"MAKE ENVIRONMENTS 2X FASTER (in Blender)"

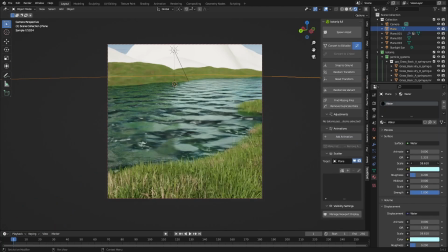the grass and the other plants they also have to fix
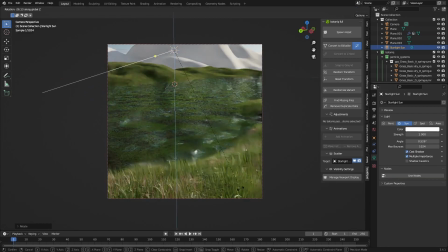the scaling of the water so this is the part where it's not really
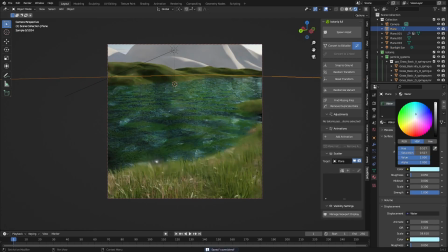finished yet I don't have the final idea but I know what I want to do and I'm just trying some things out and it's really important in making environments
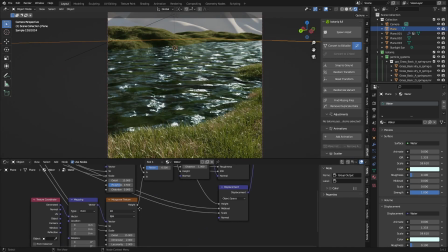like this is just to check everything out
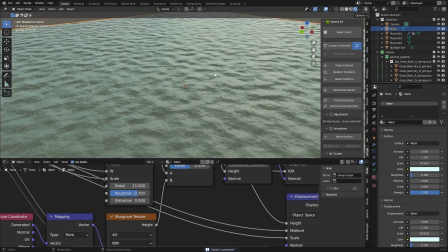so maybe you'll come at some different ideas I've had a different idea with
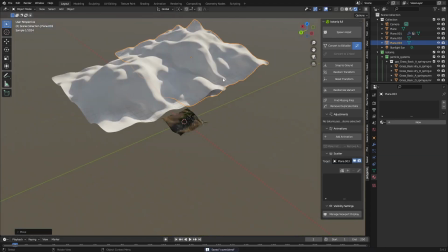this render which you can see a little bit later I messed
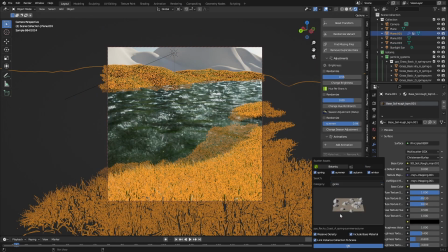up with the fog and it created a really creepy effect so I just made two renders out of one render
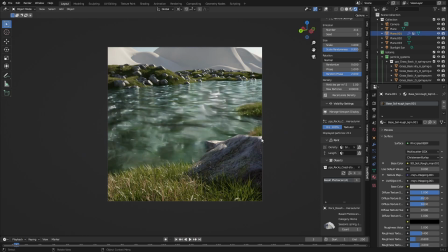which is amazing if you can recycle your scenes for different renders so here i'm adding
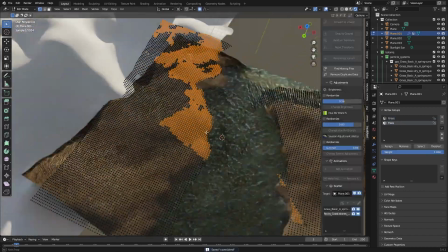rocks and i really like adding rocks it adds so much i
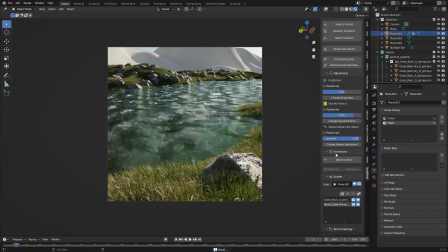think i don't know why it just adds a lot to the landscape
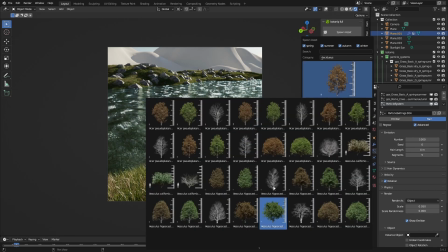and adding some trees and my favorite tree are the birch trees you can hate
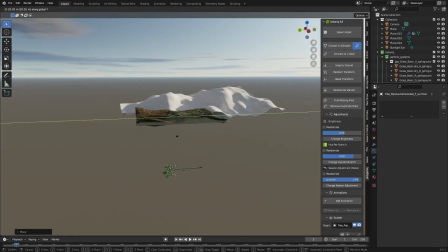me for loving birch trees but they just look cool uh like the leaves uh the
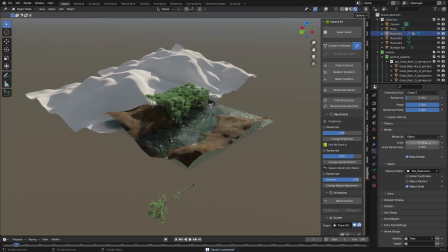leaf distribution on the on the tree is just amazing
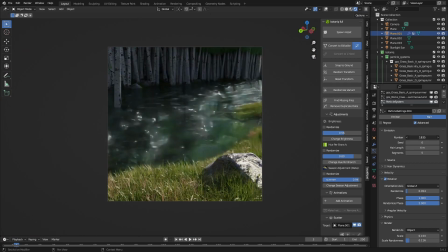messing with the scale i might make an add-on leave a comment if
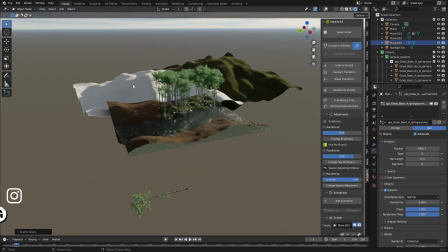you want an add-on for like the particle system uh because i just find myself
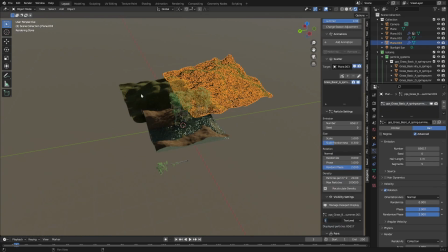uh doing that thing over and over again like rotating the object uh 90 degrees on the x-axis and like
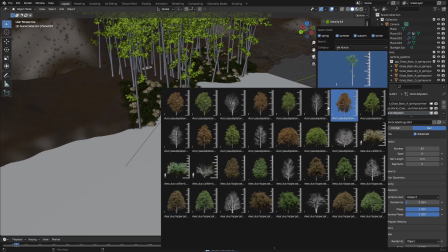selecting it in the particle system it just sucks so i might just make an add-on if
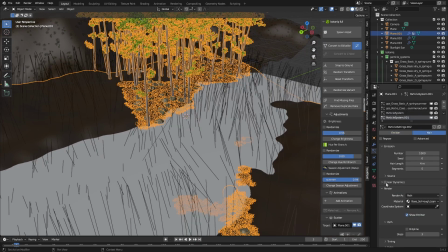there's enough people in the comments that want it uh see i'm doing
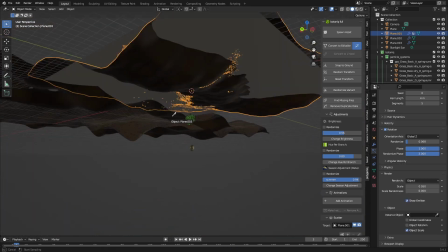it here again i'm just doing the same thing it just it
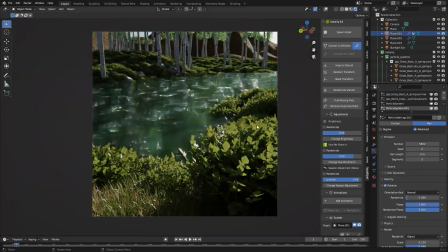just sucks to do but i'm just adding some bushes here and i really liked
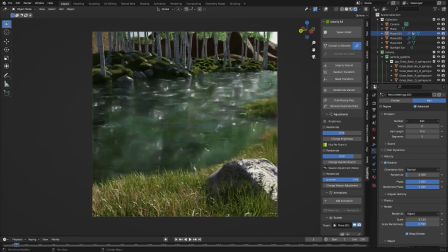in the the the background you can see it's it kind of feels like moss or something i really like the the shadows going over it
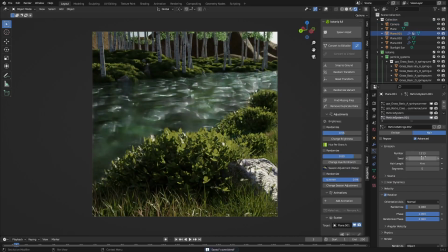and i had to like sparsen them out in the foreground that they were too much a
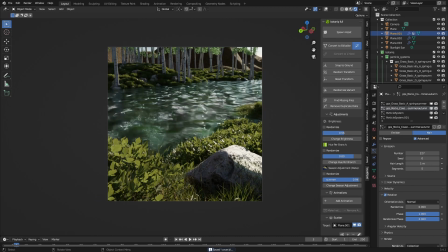little bit too much i wanted to see the rock and like have the sun hit the rock and then after like
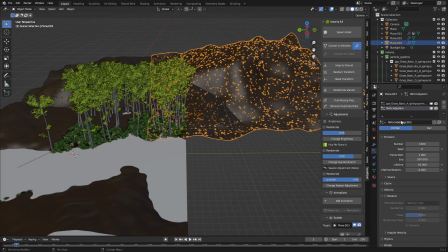little specks of white in the water look really beautiful and
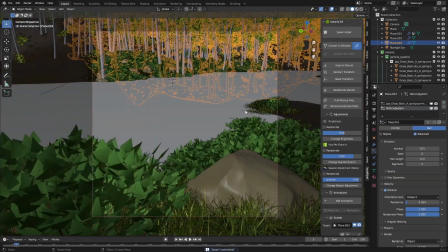i just added some trees to the background as well to
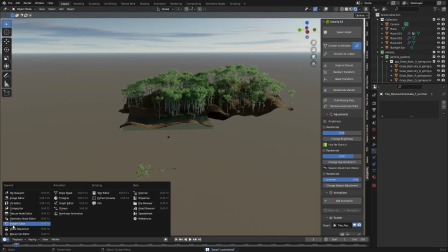make the background a little bit darker the farther you go now i'm just
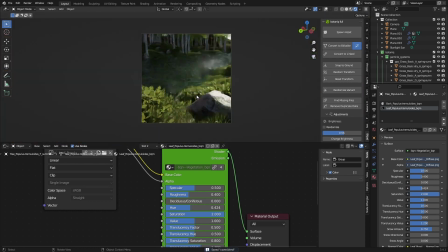messing with the situations and the coloring on the trees i just wanted to match um the grass and
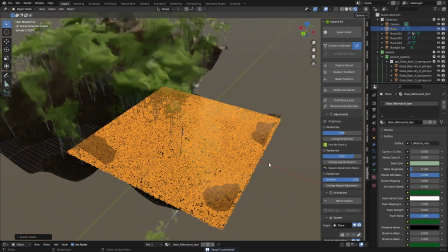the bushes i and the shrubbery i added and i added some lily pads which you can see here
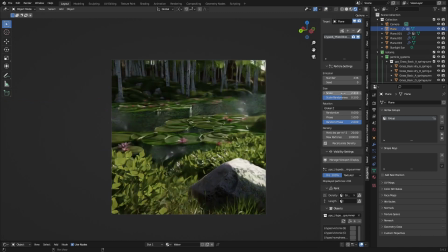but yeah i just wanted to like match all the green with uh other greens in in in the scene and i really like the sharp green so i just match that match the trees with
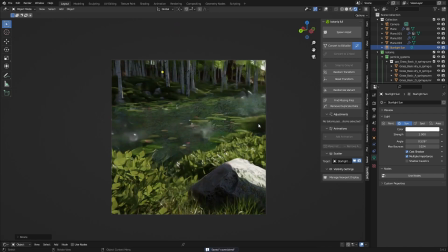that with that um and yeah that that's
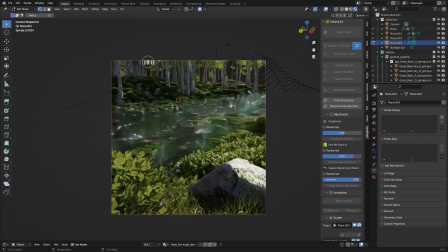basically what i did now just filling up the like uh sky spots with some more mountain so you really can't tell that there's nothing behind it.
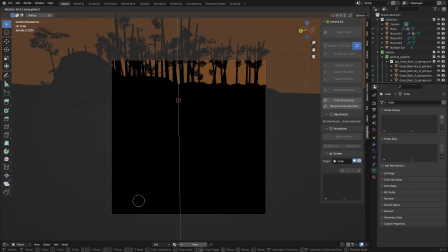And this is where I added my fog cube. It's also just really standard procedure. Just adding a cube with fog. Making the cube as small as possible and then just adding a volumetric.
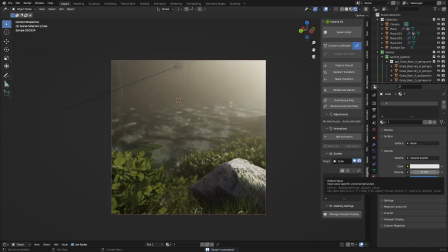And you can see here that this is kind of what I wanted.